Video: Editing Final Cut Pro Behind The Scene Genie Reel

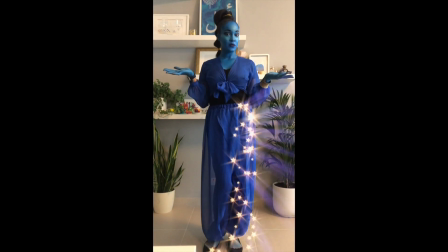39s Three wishes. Are you ready?
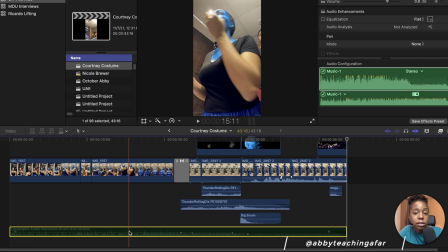43s
Hey there everybody, this is Abby and I just wanted to quickly run you through how I made this video for my friend for her Halloween costume for her children.
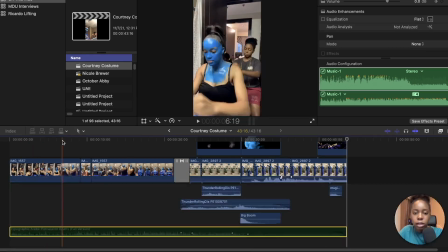52s
She's a drama teacher. Anyway, we got some time-lapse video, so I took a time-lapse on her phone and on my phone so we can have some different angles.
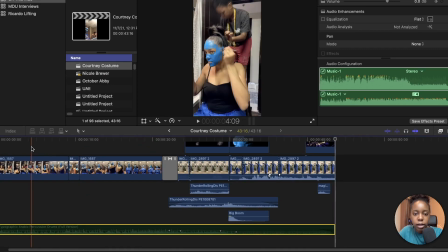59s
And then so this is pretty much it. Just set the phone down, put it on time-lapse, whatever you use, and then put it in here.
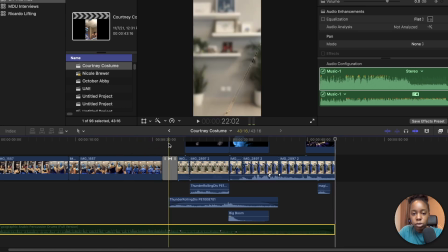67s
So that's already fast by itself. Just have a little transition here, and then we come to this footage at the end.
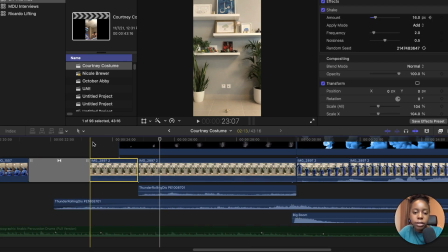75s
So to make the ending of the video, I thought, how could I get her to come out of the lamp and make it interesting? So I felt putting a shake and some sound effects and also some smoke will help mask my transition for when she pops out of the lamp.
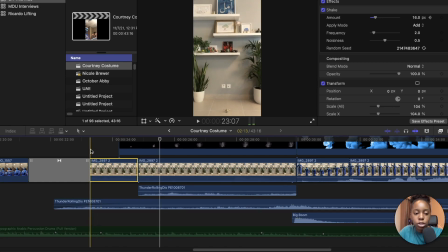92s
So here we have, after the transition, I had some shake and some thunder,
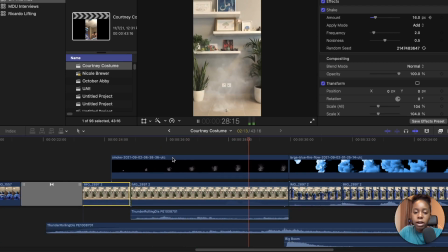97s
added an overlay of some smoke before I have her, boom, pop out.
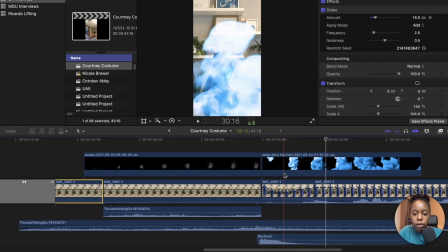103s
So essentially what I did with her is, as soon as I have this blue pop out, I just had her jump in the air and then land to mask it.
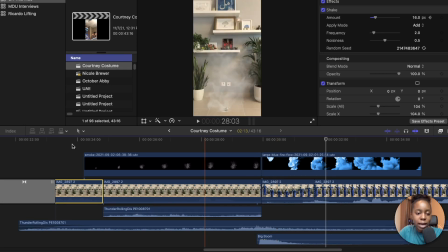114s
So let's see what it would look like without the shake and everything like that. Without the shake, without the sound design, it would essentially be some very boring footage where you don't know what's going on.
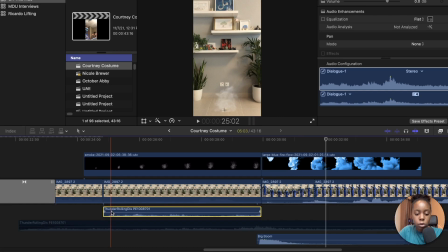126s
Even if we just kept the smoke, sound design is super important.
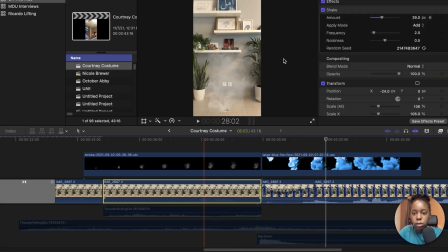131s
So I just want you to see the effect without all of the added features to help things go.
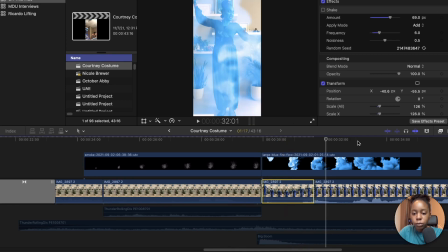139s
I think I even have some shaking here, but just to settle things out.
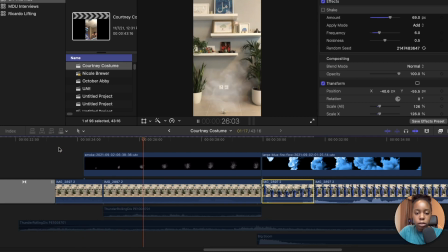143s
So if we had nothing and we went from just smoke and a little bit of a jump cut there, I think I did some more shake to hide that jump cut.
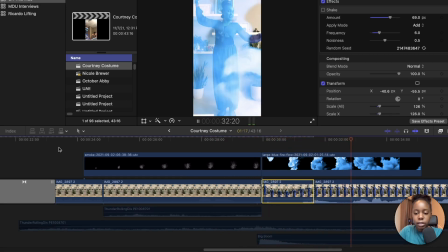151s
There.
10,000 years?
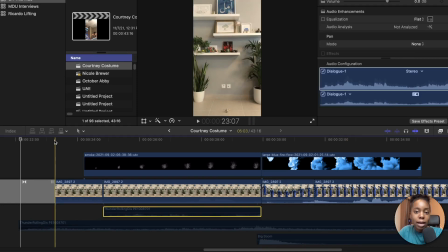155s
So now let's watch it without the sound design, but with a shake added into it. So we have something happening here. We have some smoke. And then we have a person pop out of nowhere. Okay? Now let's go ahead and watch it again with the sound design included in there and see
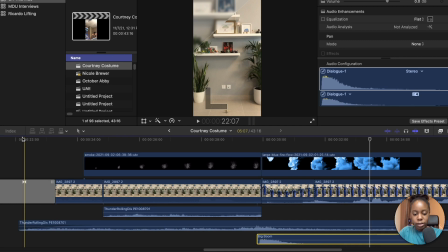173s
how layering all these things just brings more quality to the production. Something's happening. There's some smoke.
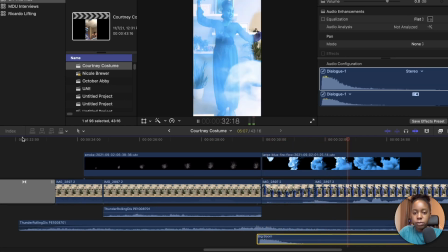187s Boom. Where did this person come from? 10,000 years?
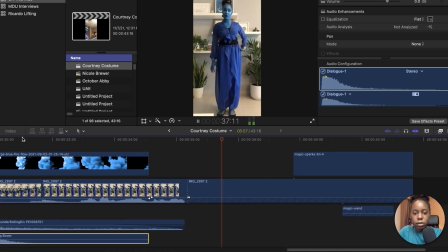191s Will give you such a crick in the neck.
So then here, we just have another overlay.
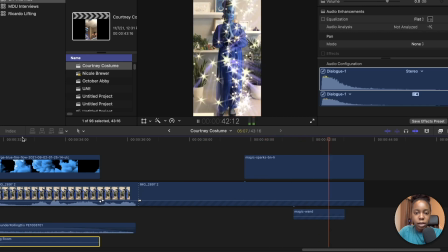196s Three wishes. Are you ready?
And some more sound design for the Genie action.
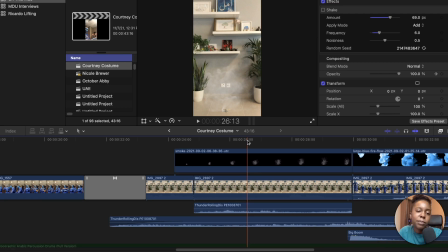201s
So I got all of my sound design and overlays from Envato Elements. It's a wonderful platform to where you can get music, sounds, and all this other stuff.
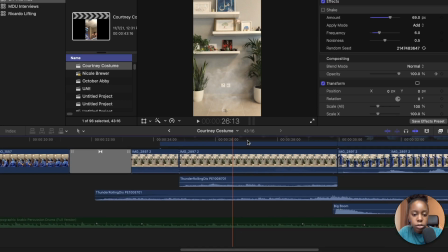209s
Oh, and I forgot to mention, then there's music.
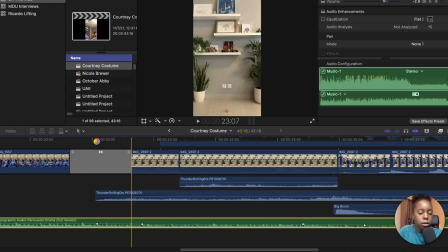211s
So to go with the Genie theme, I found just like some type of cool, maybe Middle Eastern music, just to bring everything together. So we'll watch it one more time with the music going on.
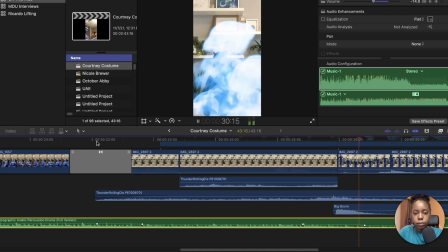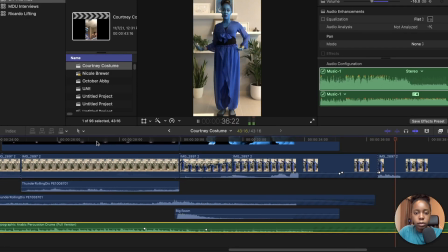232s 10,000 years? Will give you such a crick in the neck. Three wishes.
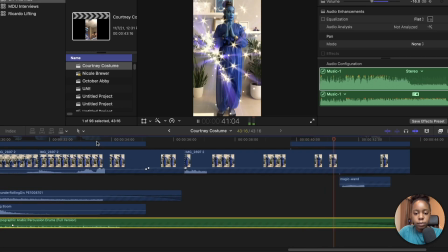240s Are you ready?
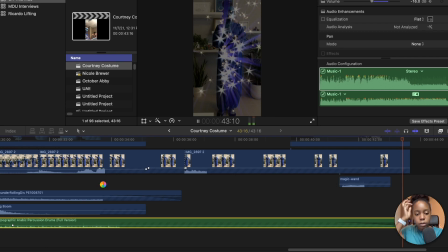243s
So you can see here also what I was able to do in Final Cut is just control some of the sound levels.
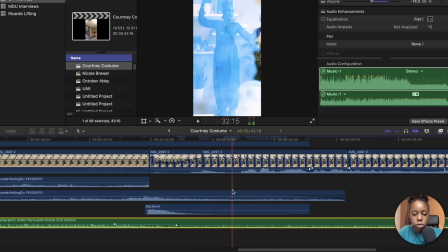249s
So right here I had it lower because I knew she was gonna talk. Sorry about that. So yeah, just playing around with things. But ultimately, what I wanted you all to get from this was just a couple ideas of simple things that you can do between having some overlay footage and also adding some sound design to make things more interesting.
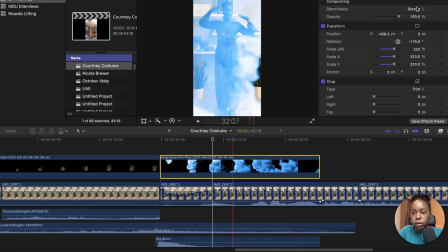267s
So with this black smoke here, it's a screen. So I'll show it to you before.
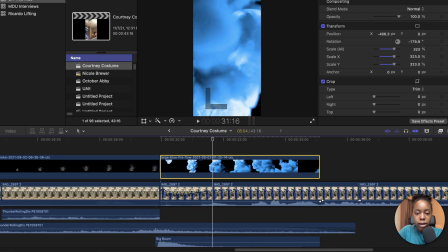276s
When it was just normal, it's just a black screen of smoke, but you can't see her behind it. So we made it a screen so that you can see her behind it, right?
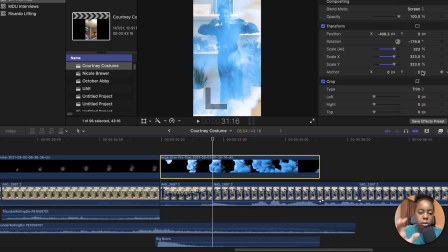286s
And in it, but it was still also blue.